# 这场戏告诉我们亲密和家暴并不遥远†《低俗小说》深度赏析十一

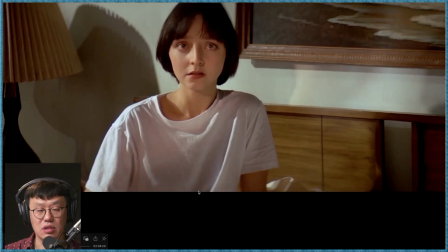这个时候Fabian可能意识到就说呀看来他这个征战之灵还不是我简简单单通过一个温柔的举动简简单单的一个爱就可以消除的呀我没想到
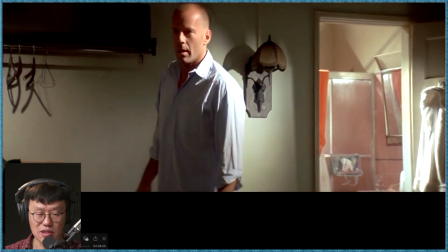他的这个征战之灵是如此的猛烈呀
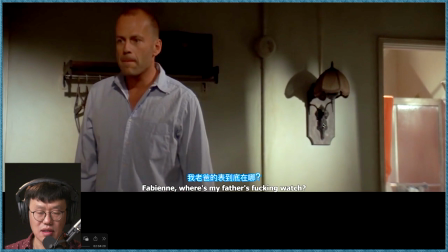然后他这个表的这个形状再一次非常非常的像一个羊头是不是或者是说一种也曾经有过天使的那种符号类似是这样的最后
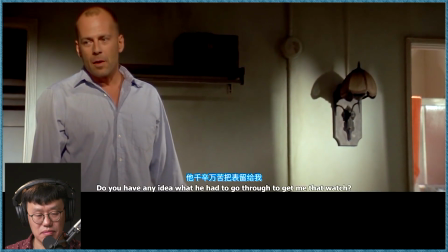他用的这词非常不客气然后整个的态度是他回到Motel以来头一次是这样的严肃
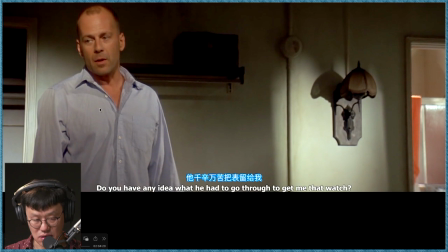然后他的整个这个镜头的构图他已经到了这样的极端的边缘去了也就是说Fabian被挤压的这样的一个花外空间里头他不准准备给他太多的空间去
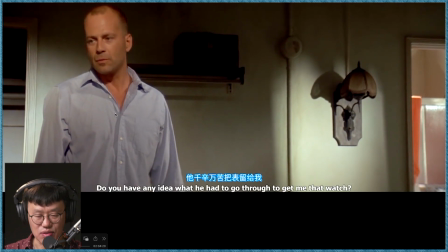没有太多的容忍的空间了
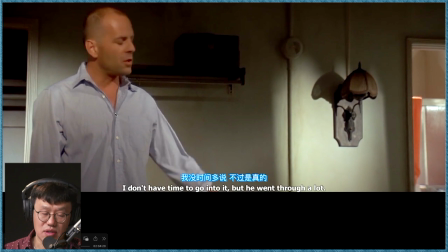当然这地方同时还有一层喜剧的层面他说I don't have time to go into it这当然是双关的我没时间走进这个东西Again这跟金表和人体的部位是有关系
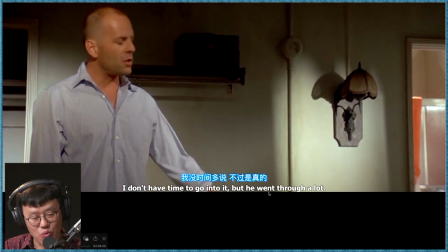But he went through alot这个是又很搞笑真的金表是在那个地方进进出出的
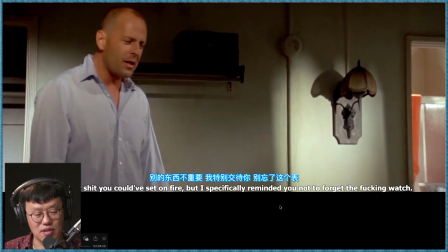went through a lot这也是这样是这么回事然后他说你看你带的这帮东西所有的东西你点直接拿火点了我都没事
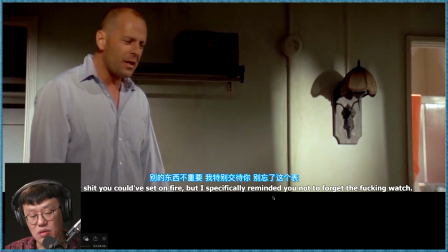但是我specifically我特别的提示过你不要忘记the fucking watch所以他头一天晚上他用那个did you get everythingthe watch is everything但写的真的好就是说你再回头再看一遍那个用词每一个这个剧本的台词都是精雕细琢的
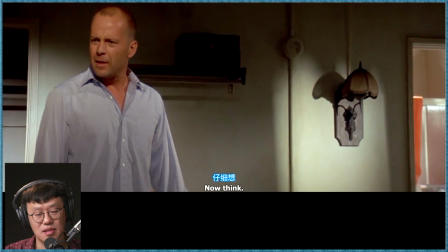真好
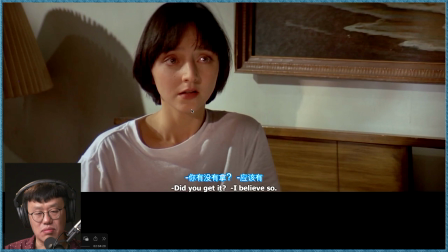他还是不愿意承认或者是不敢承认你拿了没有
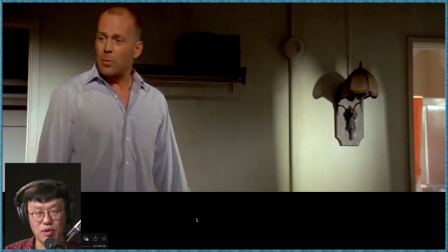I believe so这是bold face lying这是他真的是在说谎了我觉得那你要说他是一个另一种理论他是就是忘记了他忘记了我是觉得说不过去我觉得什么也说不过去
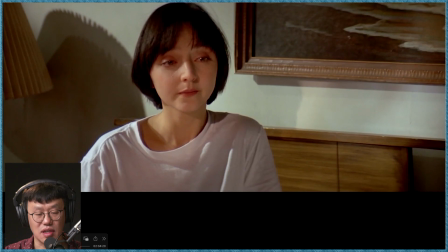我觉得我的理论可能我自己比较自洽一些then I did
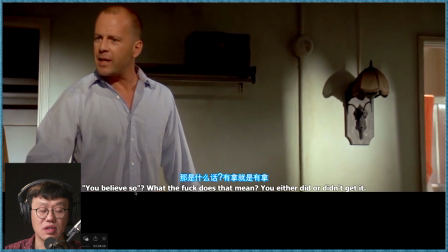你看他这个话这个是非常不客气You believe soWhat the fuck does that mean
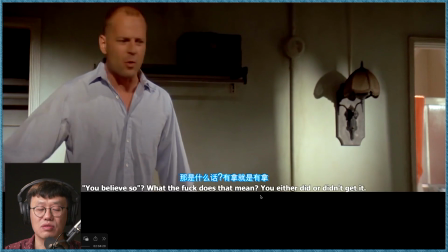你这说啥话拿了就是拿了没有拿就是没有拿到底是怎么样
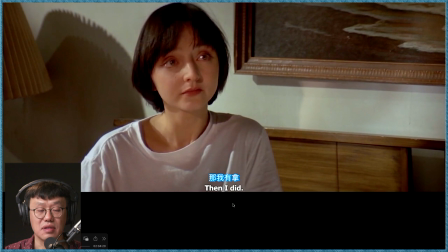then I did但是他拿了一个什么我觉得他就是我不能承认因为这个东西太吓人同时说我拿了一些我认为最宝贵的事情我拿了你的孩子这是我还拿着的
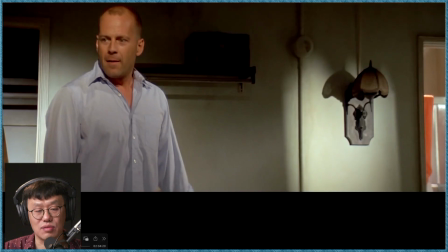最重要的事情
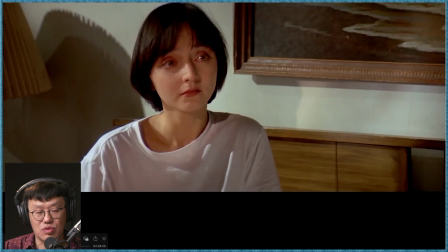然后他最后说Are you sure你确定吗他说No
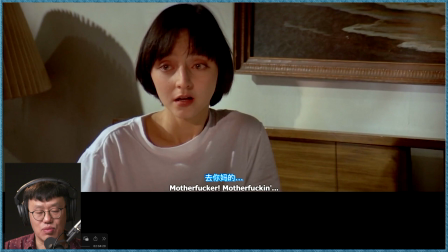这个时候连说无数个fuck然后拿起来刚才那个
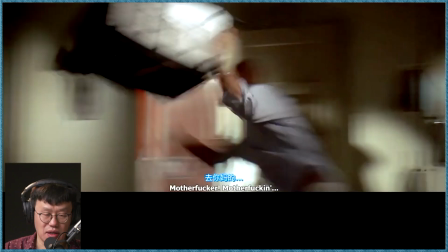屏幕上反射着美好纯洁的Fabian的电视